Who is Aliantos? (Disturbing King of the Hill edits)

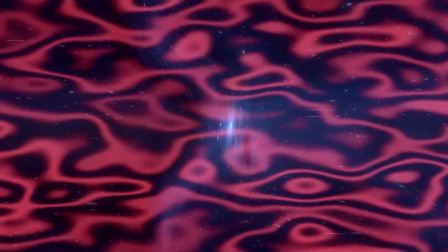Here is a great example of these videos' strongest attribute, the audio.
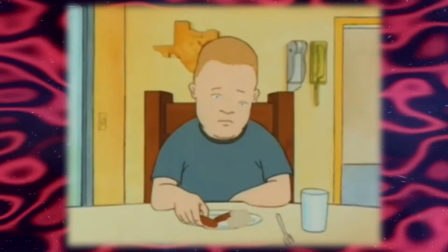Long dead silence interrupted by overactive and disruptive sound effects of things like sipping and lip smacking
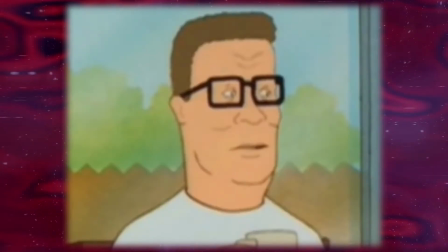gives these videos a feeling of isolation when the only thing you could hear are the most minute of sound effects being amplified.
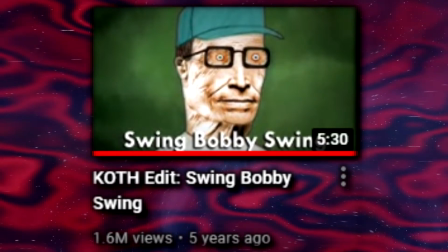The next video is an edit of KOF's pilot. You'll notice everything I brought up in the last video is only heightened here, since this came out 3 years after the last.
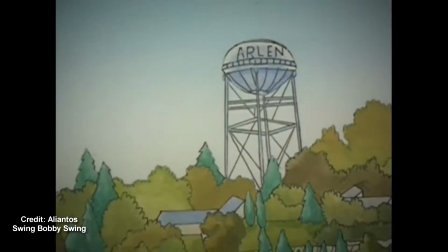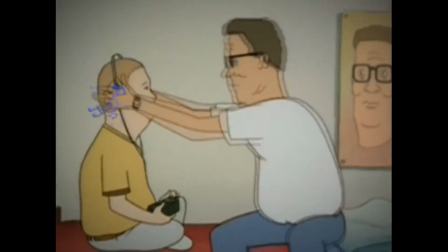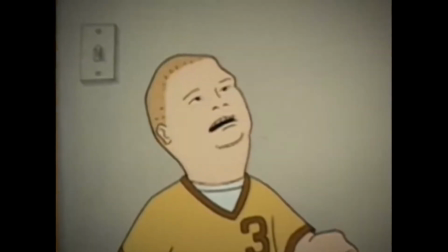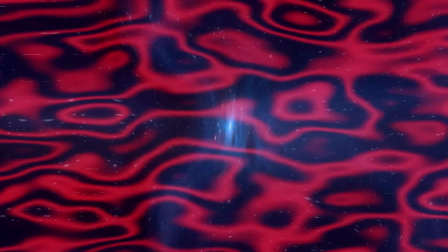What the hell? I know what you're thinking. What was the original clip from the show like?
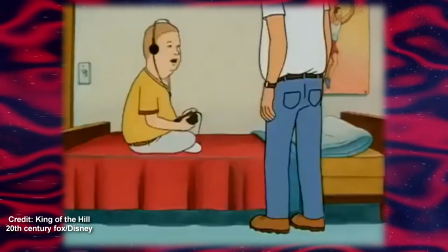What you listening to, son? I don't think you like it. Well, why not?
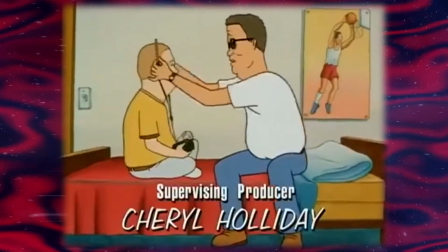I like this new generation of music. Hello?
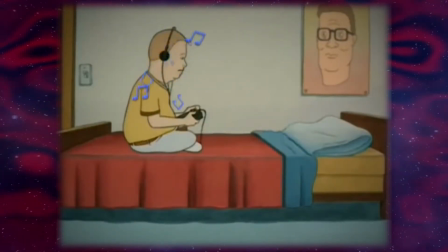As you can observe, Aliantos took a fart joke and turned it into an uncanny feeling of dread and confusion.
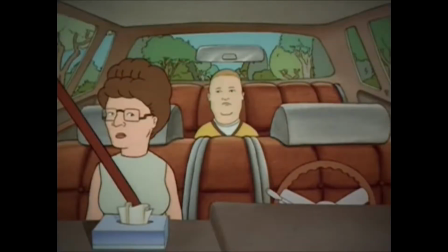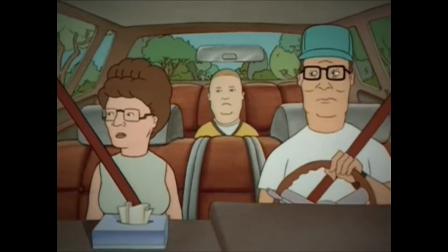So, you ready to kick some wild cat butt?
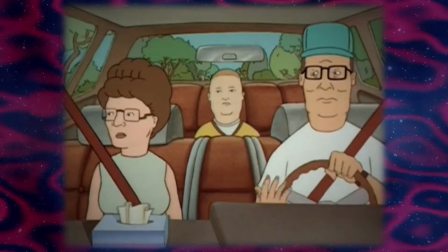Okay.
It's not hard to tell that this video has a far more somber tone.
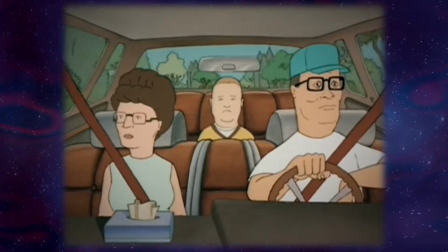Almost a feeling of helplessness. That's a feeling that the entire first season of King of the Hill pulled off unintentionally, in my opinion.
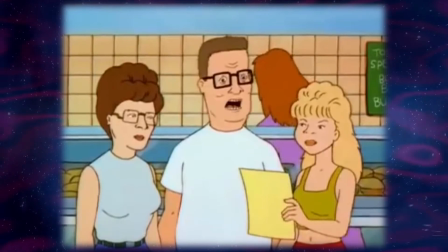Since it was a new show with a relatively low budget, characters couldn't be as expressive as maybe they'd hope.
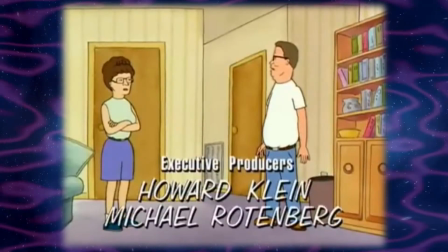So until probably season 3, characters always had a hopeless, defeated expression that wouldn't change all that much.
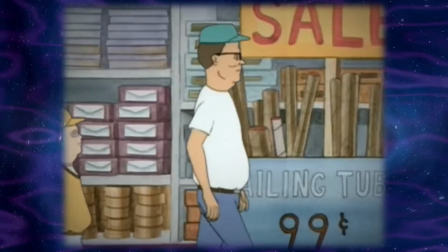The reason I bring this up is because Aliantos takes advantage of this and runs with it.
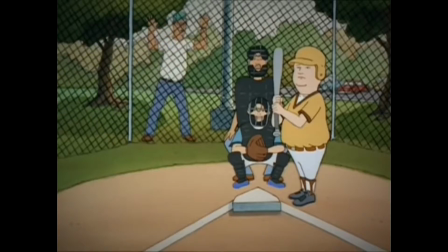Swing, Bobby, swing, swing!
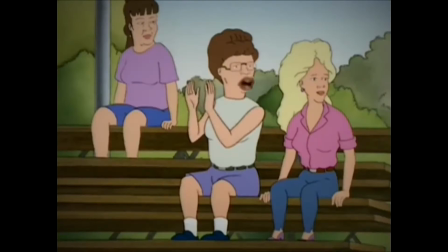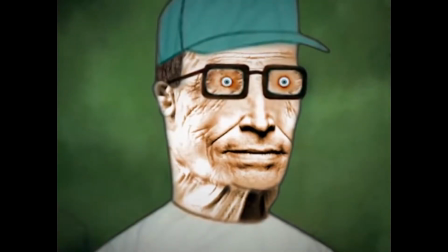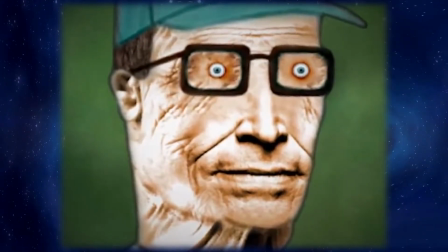Now, of course, the realistic zoom-in shots are silly, but they just can't help but give me an uncanny valley feel.
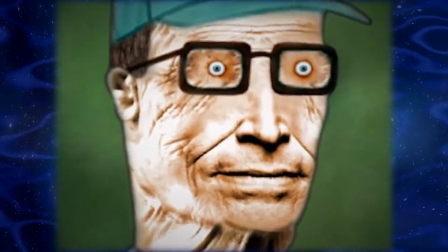It's hard for me not to chuckle at how dumb this looks, but it's also hard for me not to, at the very least, be, I don't know, creeped out.
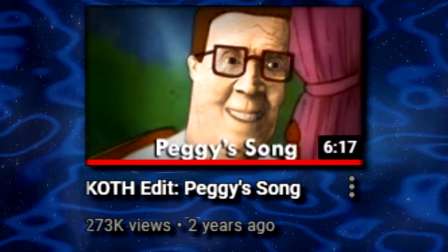This next one is his most recent Koth edit, May of 2019.
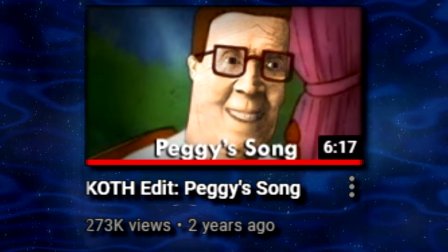It's an edit of Peggy's Turtle Song, a season 2 episode of Koth.
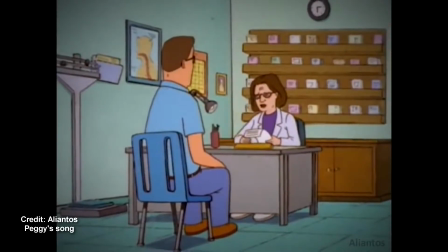Mr. Hill, I've diagnosed your son with a
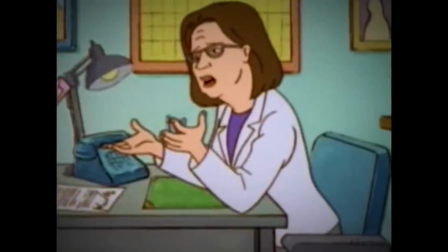disorder. He's probably had it for years.
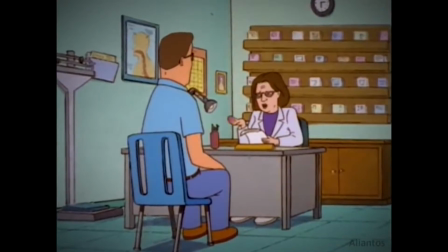Personally, I recommend putting him on medication.